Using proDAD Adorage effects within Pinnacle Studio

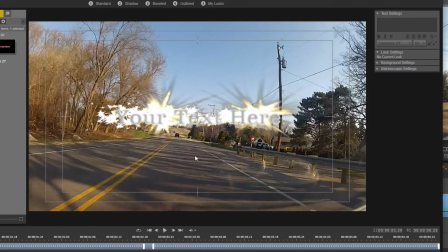(4:16)
Apply. And you're not going to be able to see it well because of those stars.
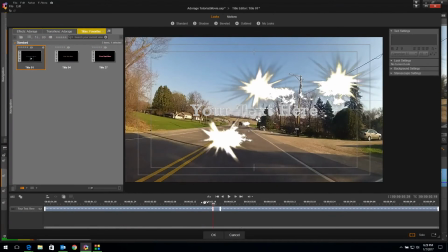(4:21)
Let's move the stars out of the way a little bit so we can see it better. Okay, now I'm going to come back up here to my settings.
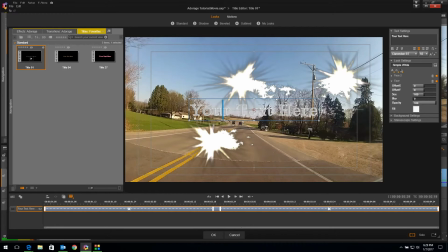(4:30)
Okay, let's double click that again so we can modify our look just a little bit. I want to add a drop shadow, so I'm going to click there. I'm going to take and make my drop shadow a blackish gray.
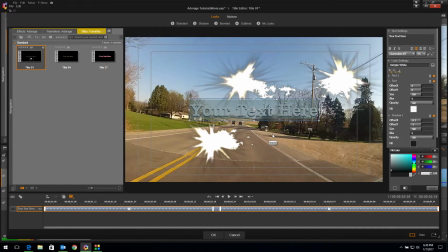(4:49)
Okay, now you can see that we've got a drop shadow on our text, and that actually makes it stand out a little better.
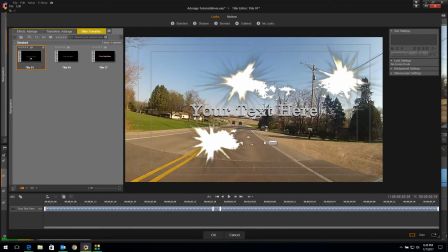(4:55)
I'm going to leave it as it is. We could tweak it some more if we wanted, but let's not. Down here on the titler, this is the fade in of the title, and this is the fade out. I don't want it to fade out.
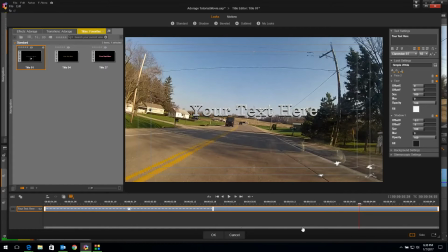(5:06)
I'm just going to drop the title later on, so I'm going to delete that part. I'm actually going to slide this a little bit by moving my in and out point so it doesn't come in right away, and it will appear better under those stars.
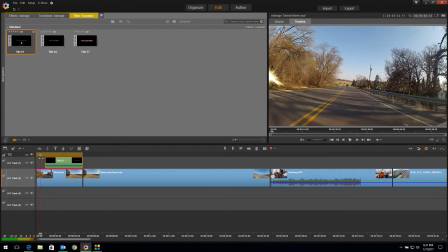(5:17)
If I click OK and come back to my timeline, okay, here come my stars, and now my title starts to fade in,
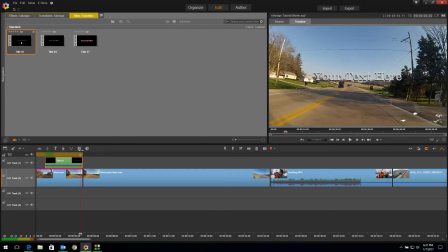(5:24)
and then the stars go away, and now we have a neat little title.
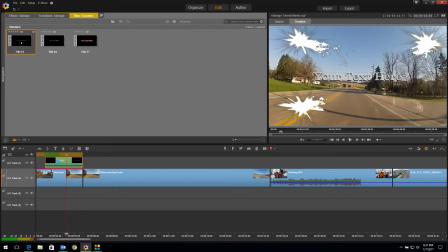(5:30)
Let's actually go in and change that title.
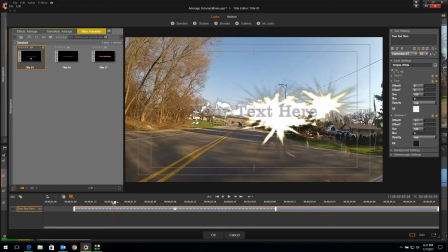(5:32)
Going to take and let's get this timeline cursor out of the way so we can see it better.
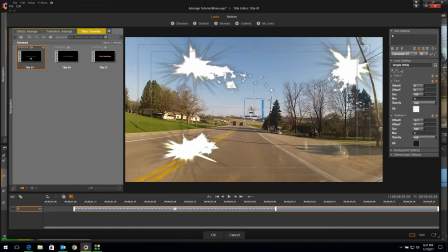(5:40)
Highlight my entire title and call it A Ride in the Country. There we go. And click out of there, click OK. Now we have a nice title.
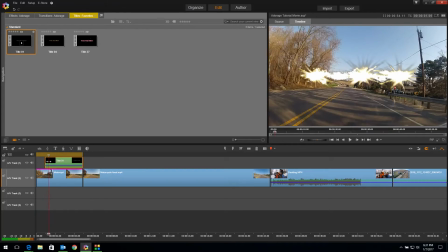(5:56)
Let's see how it looks again. A Ride in the Country.
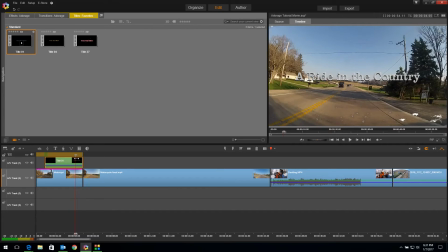(6:00)
There, we've got this really cool animated title with glitters and sparkles bringing it in.
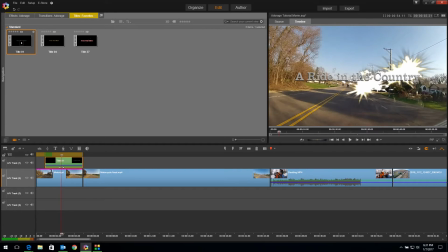(6:05)
Okay, there's our first effect. See how easy that was in Adorage to add that cool look to your clip.
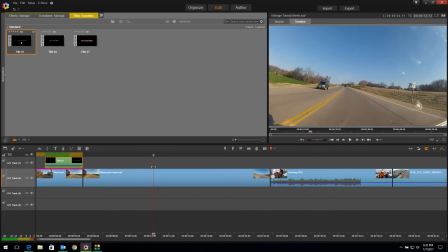(6:11)
All right, now there's something else that's a little bit of fun that I want to try, and I know this is a stretch, but let's use our imaginations a little bit. I'm going to put a little cut there and a cut about there. Now what I'm going to do, and this is crazy, yes, it's spring, we've got green grass, but you can see the leaves are missing on the trees,
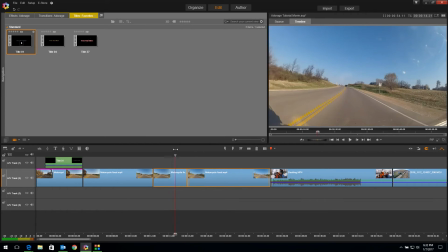(6:29)
so they haven't come out yet, and it's a pretty nice day and it's sunny and everything, but we're gonna imagine we're riding in the mountains and we're going through a patch of fog as we go up the mountain. See, I'm going up a little bit of a hill there. Let's use our imagination, and right here on this clip I'm going to add some fog.
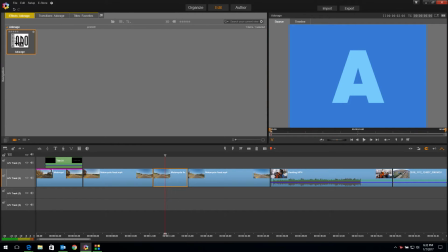(6:47)
So I'm gonna come up here to my effects palette. I'm going to drag my filter down on that clip.
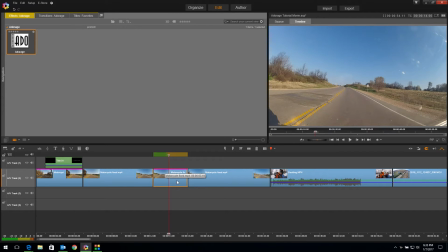(6:52)
You can see it has turned pink, meaning there is a filter there. Double click the clip.
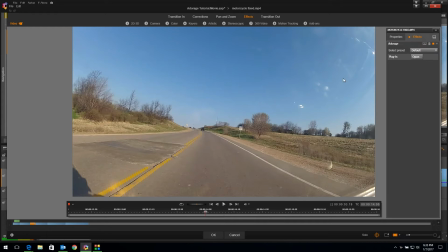(6:57)
And we're going to open our Adorage plugin filter again.
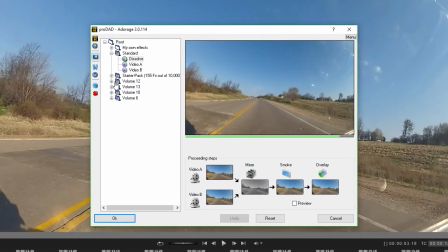(7:02)
And this time, this particular one is in the starter pack one.
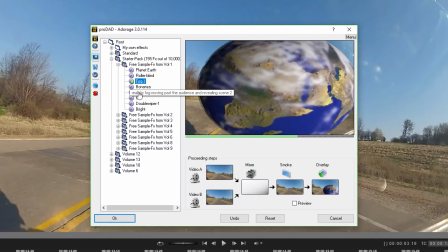(7:08)
And there's one called Fog. See that?
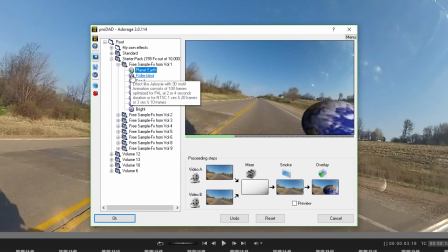(7:12)
By the way, if you click on these different ones, you can get a preview. Why, there's an earth coming in, there's blinds. There's a flame thing, there's a fun skeleton, that one's really fun to play with. You can even get windshield wipers, there's all kind of fun things in here. I'm just showing you a few of the highlights. Feel free to explore the samplers and the volumes you download.
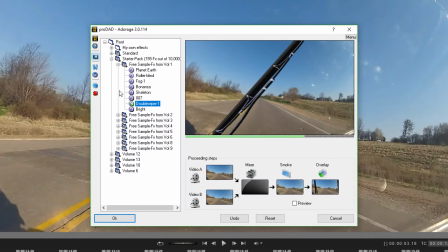(7:31)
There are just thousands of them. If you download all of the volume packs, I believe there's over 17,000 different effects and filters. See how that fog comes in and goes out? That's kind of cool.
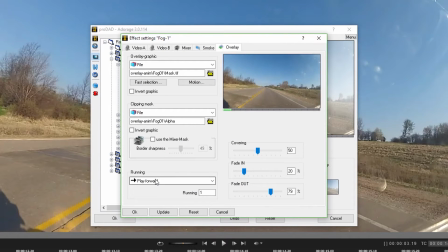(7:43)
If I want to come down here to my overlay, I'm actually going to say, let's ping pong it and see what happens.
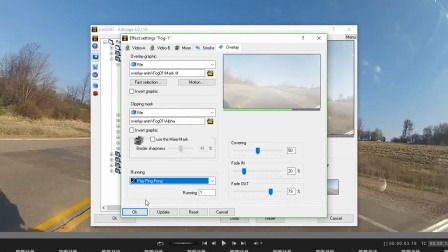(7:50)
It just kind of, you're going in and out of it a little bit more, kind of like that. And if I push my covering up, it looks like we're going farther into the fog. It's a little bit thicker. We could set fade ins and fade outs and things like that on some of these advanced things.
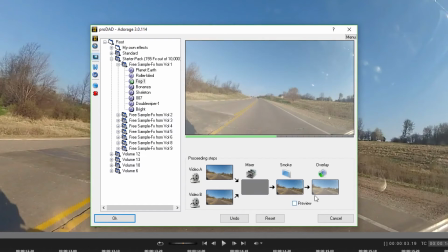(8:06)
There's all kind of things in here. There's different levels of things you can do in here.
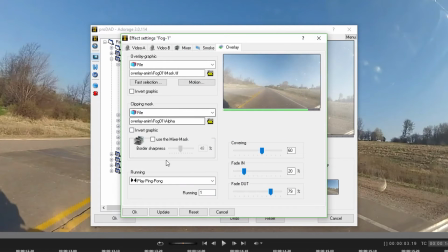(8:11)
Feel free to experiment. This is the actual filter here that we modified, and it's looking pretty good the way I like it.
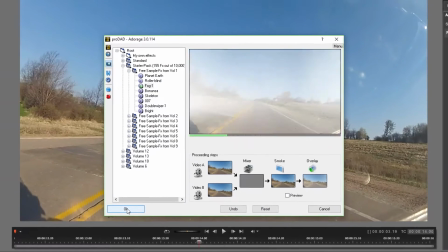(8:19)
I'm going to click OK and OK again.